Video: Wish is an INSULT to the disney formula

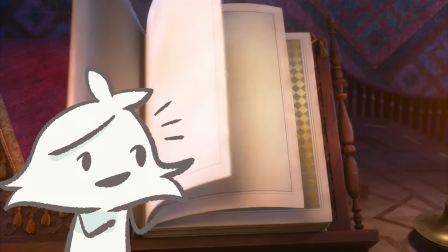4:08 A very well-known trope from classic Disney movies.
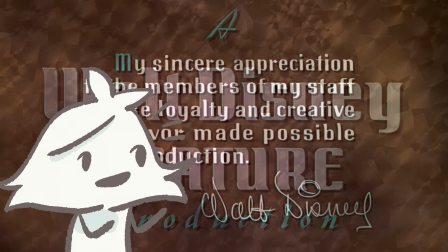4:12 Cinderella, Sleeping Beauty, and the very first full-length animated feature, Snow White and the Seven Dwarves.
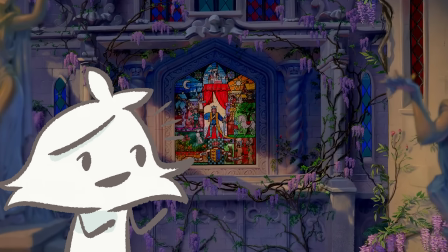4:18 Many Disney movies use this in different fonts, such as Beauty and the Beast with their stained glass windows, or Hercules with Greek pottery.
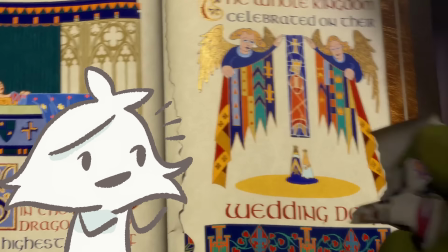4:27 And it's so iconic that Shrek literally wipes his ass with it because that tells you immediately he's not like the other girls.
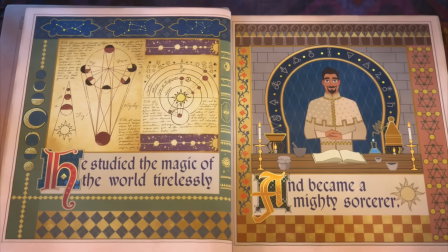4:36 So the book tells the story of Magnifico, a young sorcerer who learned magic to protect wishes,
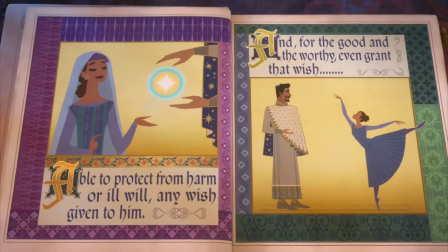4:42 and how he and his wife built the Kingdom of Rosas for those who wanted their wish deemed worthy and granted.
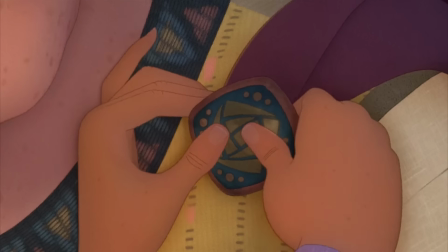4:48 We then cut to a cottage in the woods where our main character, Asha, voiced by Ariana DeBose,
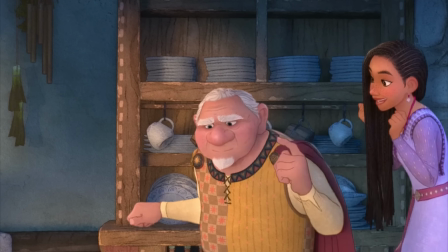4:55 is helping her Saba Sabino get ready for his 100th birthday.
If only we could understand you.
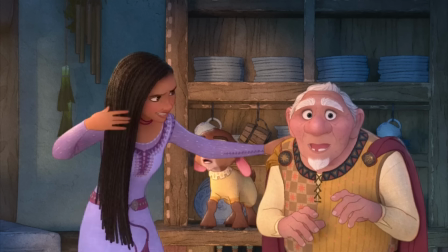5:08 Foreshadowing. Asha's mother announces that there's a wish-granting ceremony tonight, and the family is excited for the king to finally grant Sabino's wish.
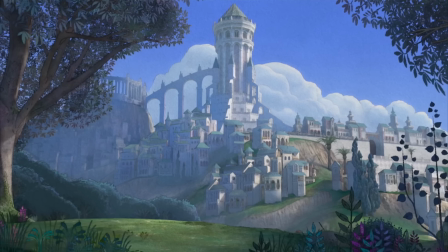5:17 Asha then runs off with her pet Valentino to her tour guide job in the city. And here we get the movie's first song, Welcome to Rosas.
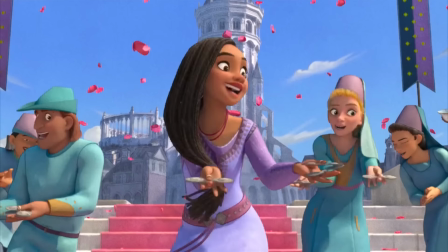5:26 And someone that I like to kiss. Oh dear.
Now on the surface, Welcome to Rosas is serviceable.
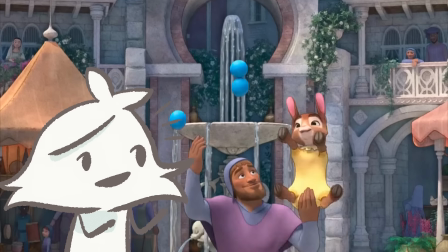5:33 It's upbeat and wordy in the likes of the family madrigal to provide the audience a lot of information in a short amount of time.
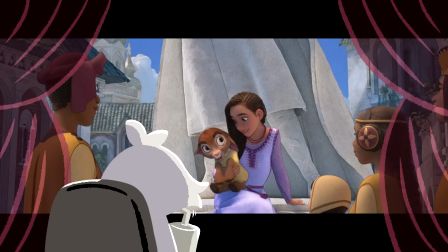5:41 Mainly the king.
He's just like us, with a twist.
How your wishes are protected and granted.
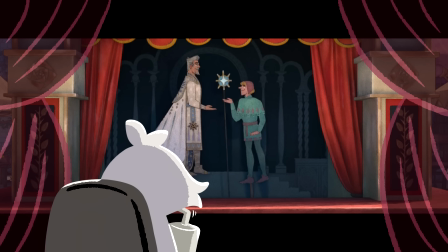5:47 When you turn 18, you get to give your wish in a ceremony.
And that everyone is happy to be in Rosas.
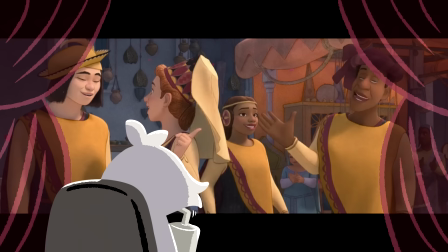5:54 It's unlikely that he'll be unhappy.
But yeah, haven't we been through this already?
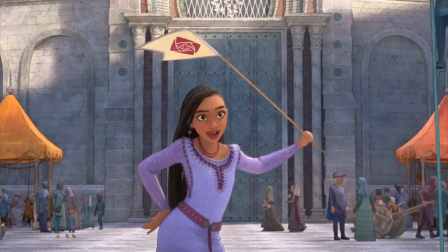6:00 The problem with Welcome to Rosas is that Wish already used the storybook opening for their exposition.
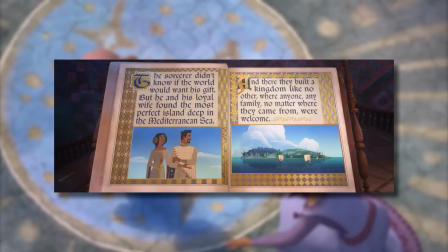6:06 We already know about the king, how the kingdom came to be, and how the magic applies to wishes.
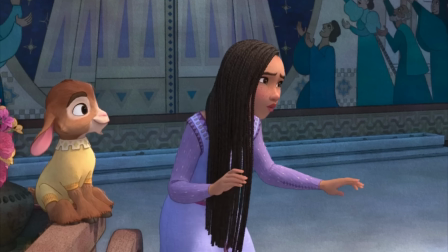6:12 What we need to learn is who Asha is.
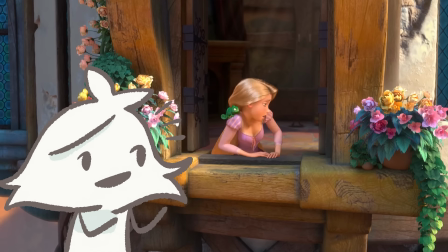6:15 After the storybook exposition, the first song in Disney movies, aka the I Want song,
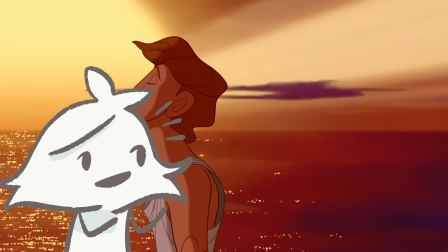6:22 tells the audience who our protagonist is, what they believe in, and how they see the world.
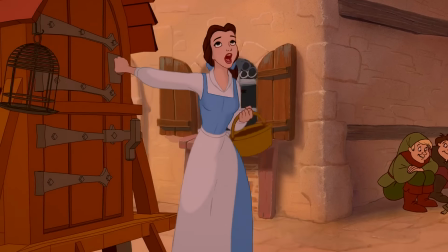6:27 Just look at Beauty and the Beast with the song Belle. We learn that Belle is tired of her provincial life,
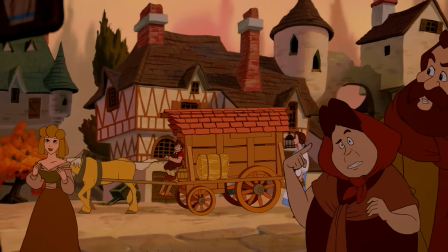6:34 the townspeople see her as beautiful yet non-conforming, and that Gaston wants to marry Belle.
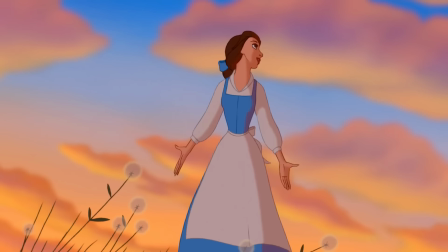6:40 We also learn from the reprise that Belle wants to leave the village and have a grand adventure.
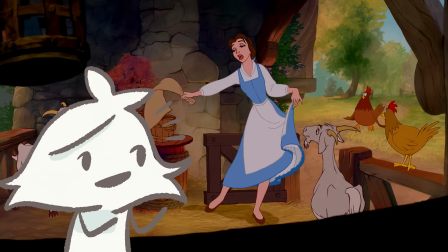6:46 She's singing about her home, but none of this information has anything to do with the rose,
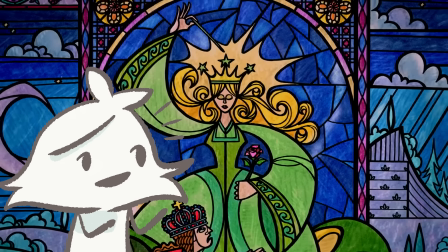6:51 the castle, or the beast, because that was all taken care of in the mural exposition.
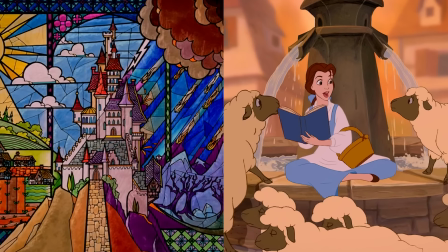6:57 These are two different setups, Wish.
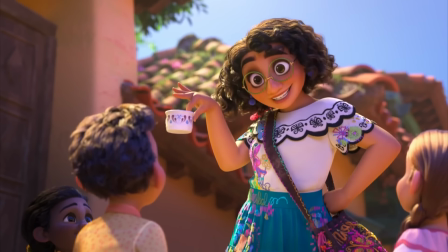7:00 Even going back to Encanto's The Family Madrigal, the song introduces the three generations of the family, Abuela,
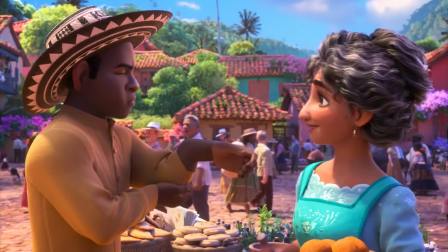7:09 parents, and grandkids, their individual powers, Abuela's desire to earn her miracle,
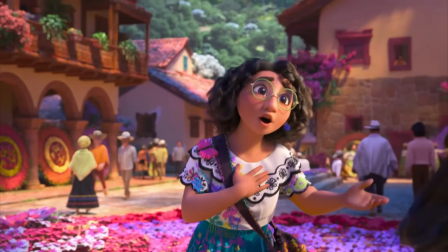7:15 and even Mirabelle's perception of Isabella as the golden child slash prima donna.
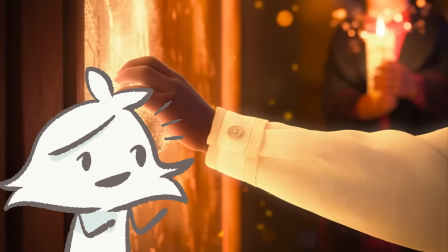7:20 It doesn't mention Casita's creation, it doesn't mention the miracle's ability to give the family powers,
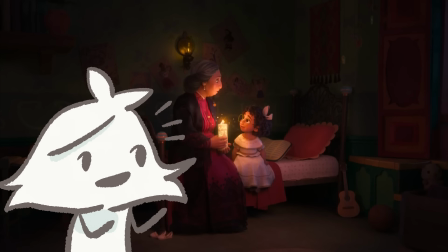7:28 nor the candle, because we already had our exposition in the opening.
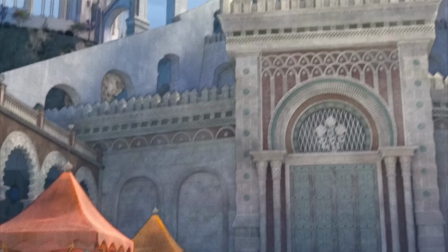7:33 Anyways, after the tour, Asha meets up with Dahlia, best friend and honorary doctor of all things rational.
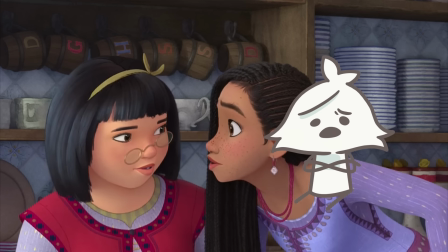7:40 That's not even a summary I made, the movie just has Asha yells it out because it doesn't want to waste their time on showing me who she is, I guess.
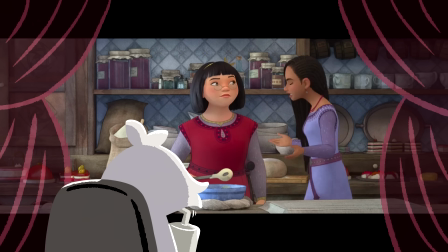7:48 Help me! Huh? Best friend and honorary doctor of all things rational. My interview is in 1 hour.
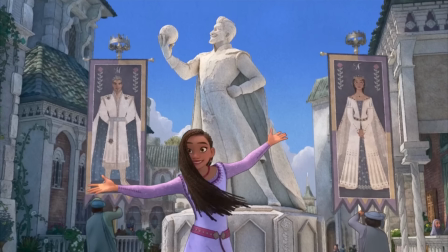7:52 I mean, how else are you gonna make up the 3 minutes you wasted on repeated information and a ham-fisted Lilo and Stitch reference?
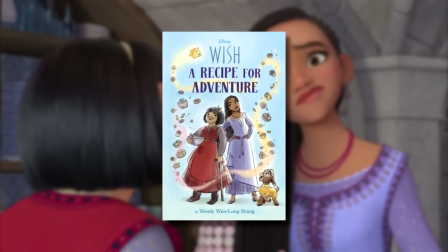8:02 Also, side note, according to the Wish book, A Recipe for Adventure, Dahlia is Taiwanese.
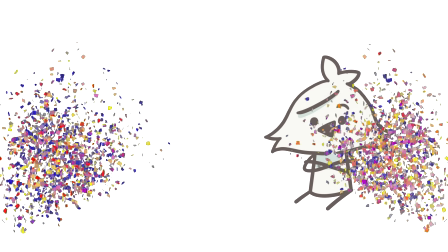8:09 Hey, Taiwan Lan, let's go! Thanks for the information, Disney Wiki.
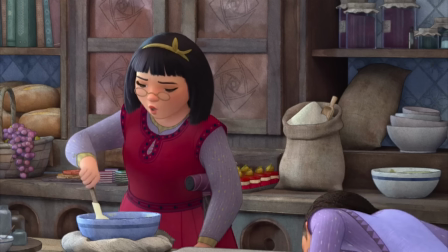8:15 So Asha is nervous.